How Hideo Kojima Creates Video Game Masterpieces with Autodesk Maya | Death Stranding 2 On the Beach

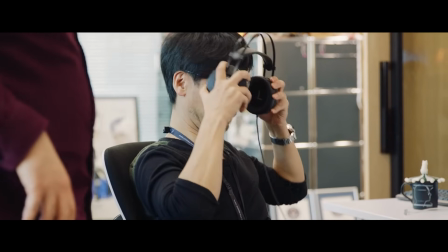741s
For Metal Gear Solid 2's music, he originally wanted to get Hans Zimmer, but Zimmer stated he couldn't do it for that kind of money.
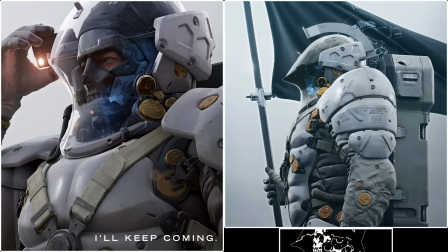748s
Kojima explains that for the Ludens and Kojima Productions logo creation,
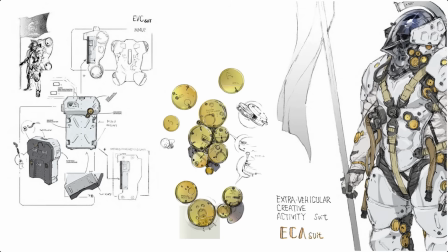752s
the design for a suit was explored, aiming for a blend between an EVA suit and armor.
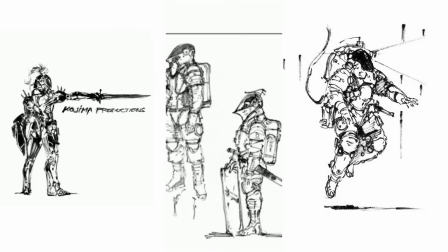758s
Some early concepts were deemed too much like a robot, while others resembled a standard spacesuit.
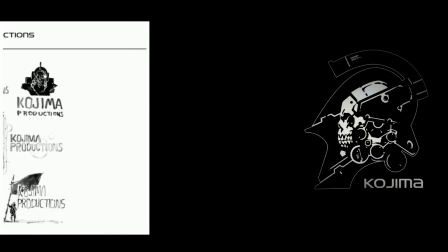764s
One helmet design was favored for its combination of a spacesuit and medieval helmet aesthetic.
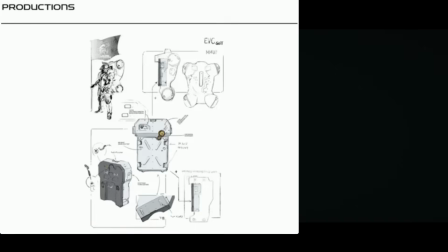769s
The addition of a backpack further emphasized this spacesuit-like nature,
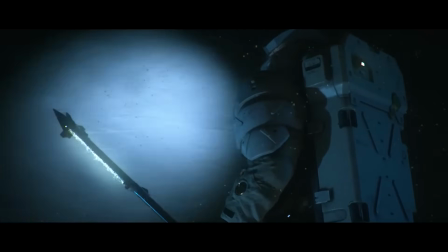773s
suggesting the inclusion of life support devices the character model was initially outsourced to a well-known company in japan however
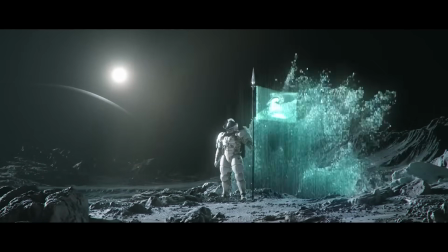782s
the output was not satisfactory so they brought the development in-house they also underwent a process to capture 3d face data of
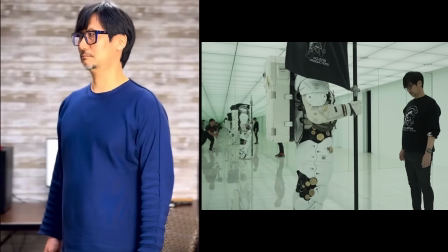789s
kojima for testing purposes the scene test data was then used and applied to the character model the face seen on the character model is
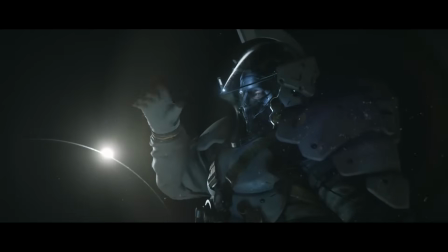797s
actually a modified version of kojima's face captured through the 3d scanning process Well,
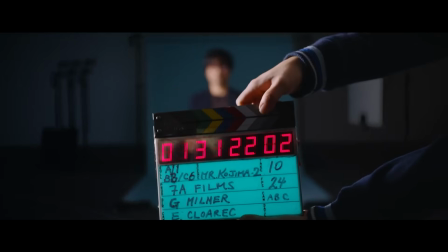803s
that about wraps up this video on the history of Kojima and how he continues to revolutionize the video game creation process.
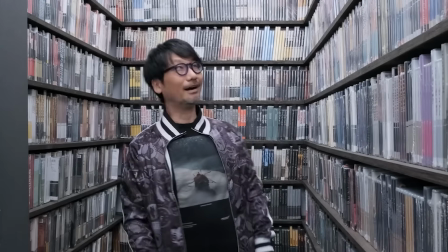809s
From his early fascination with films to his groundbreaking work in video games,
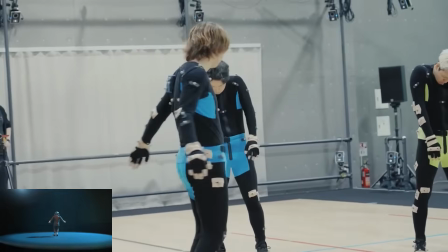814s
Hideo Kojima's creative process is a testament to his unwavering dedication to innovation and his boundless imagination.
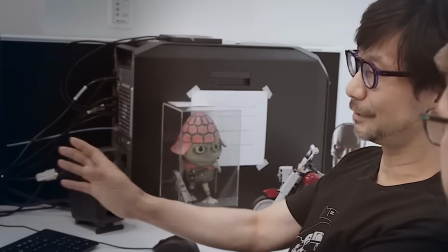821s
His unique blend of cinematic storytelling,
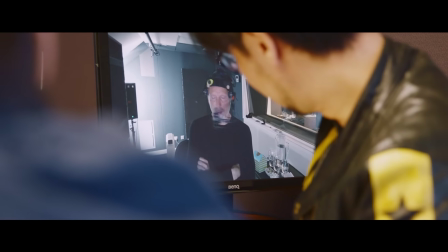824s
intricate gameplay, and a constant push for technological advancement has cemented his place as a true visionary in the gaming industry.
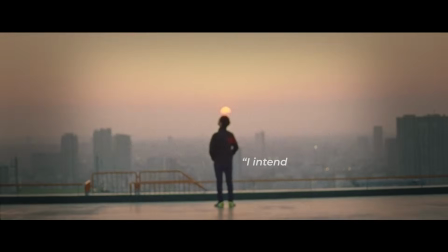832s
The good news for his fans is that he doesn't plan on stopping anytime soon, stating, I intend on continuing as I am now, even after I pass 80.
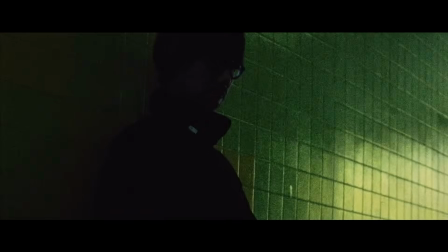841s
One last thing about this video and our courses is that we don't use AI to write our content or do all of our research.
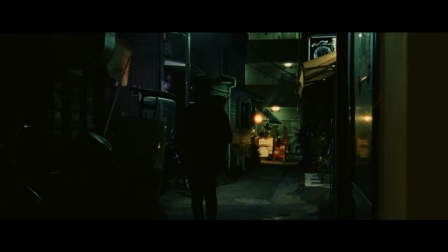847s
With the rise of AI, we understand how you might assume we do it too.
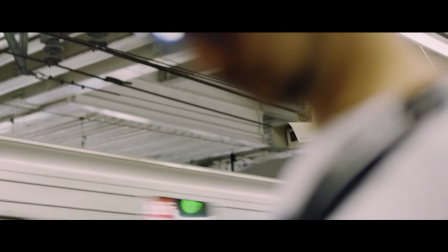850s
For this one, we dove into tons of his online interviews, documentaries, behind-the-scenes footage, his Instagram posts, and other resources so we can celebrate his amazing work together.
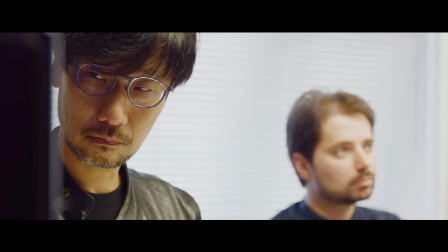859s
We'll include all of our sources in the description in case you want to take a closer look. The newest entry in the series looks better than ever.
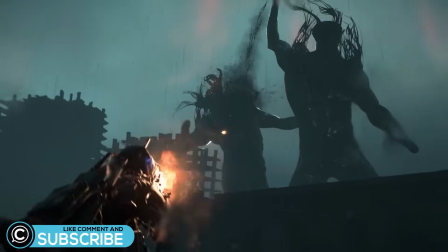866s
Will you be playing on release day? Let us know your thoughts in the comments.
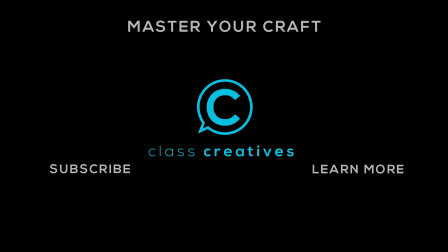874s
And don't forget to like and subscribe, and we'll see you in the next one.